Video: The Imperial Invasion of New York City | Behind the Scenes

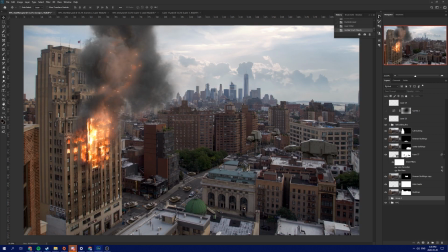Alright, so this is where the fun begins, adding in all these Star Wars elements. I am absolutely miserable when it comes to 3D modeling and rendering out that stuff,
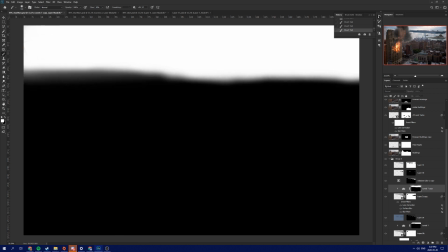so I was fortunate enough to enlist the services of Angelos, who is exceptionally talented at all that stuff.
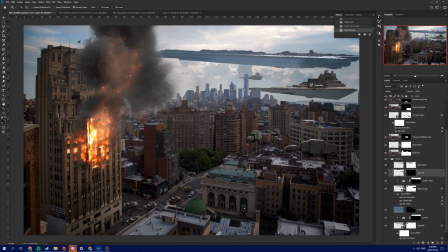So he provided me with some Star Destroyers and tanks and all these things rendered out,
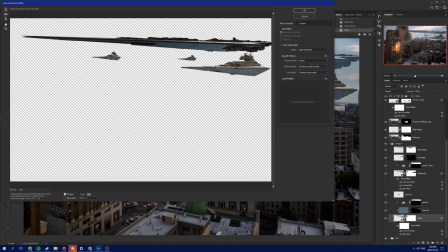and he put in a huge amount of effort replicating the lighting of the scene and kind of the atmosphere to make sure that when you drop these elements in,
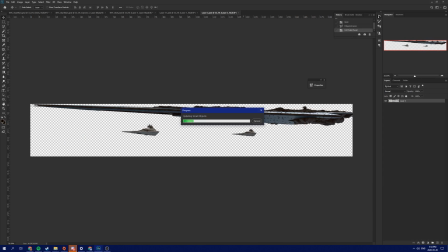they don't look out of place. That said, they still do require a bit of finesse in Photoshop, but for the most part, just dropping these in, they look pretty good.
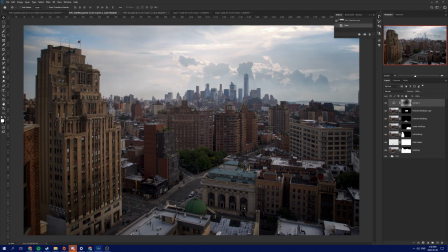If you'd like to see more of Angelos' work, I'm going to include a link to his portfolio in the description here.
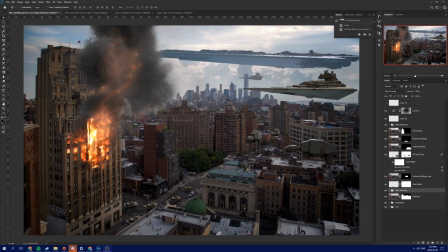Do check it out, he does terrific stuff.
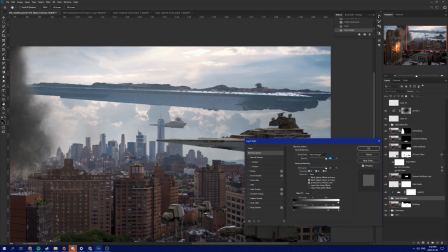When I'm using crappier models, I always like to hide them behind layers of dust or clouds or other effects, so you can't actually tell that they're not that detailed.
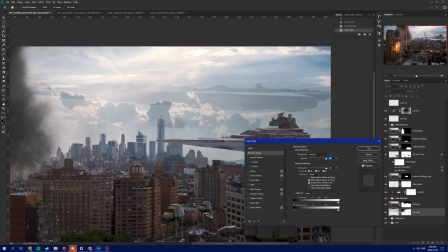But in the case of these Star Destroyers, they were so phenomenal that hiding them behind the clouds hurt me a bit, because you lost some of that great detail.
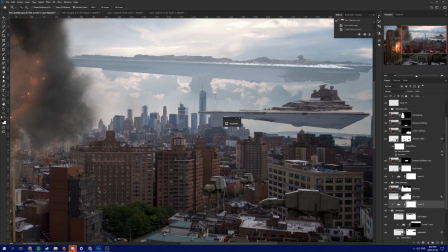But doing so incorporates them into the scene a bit more, and just makes them look more natural.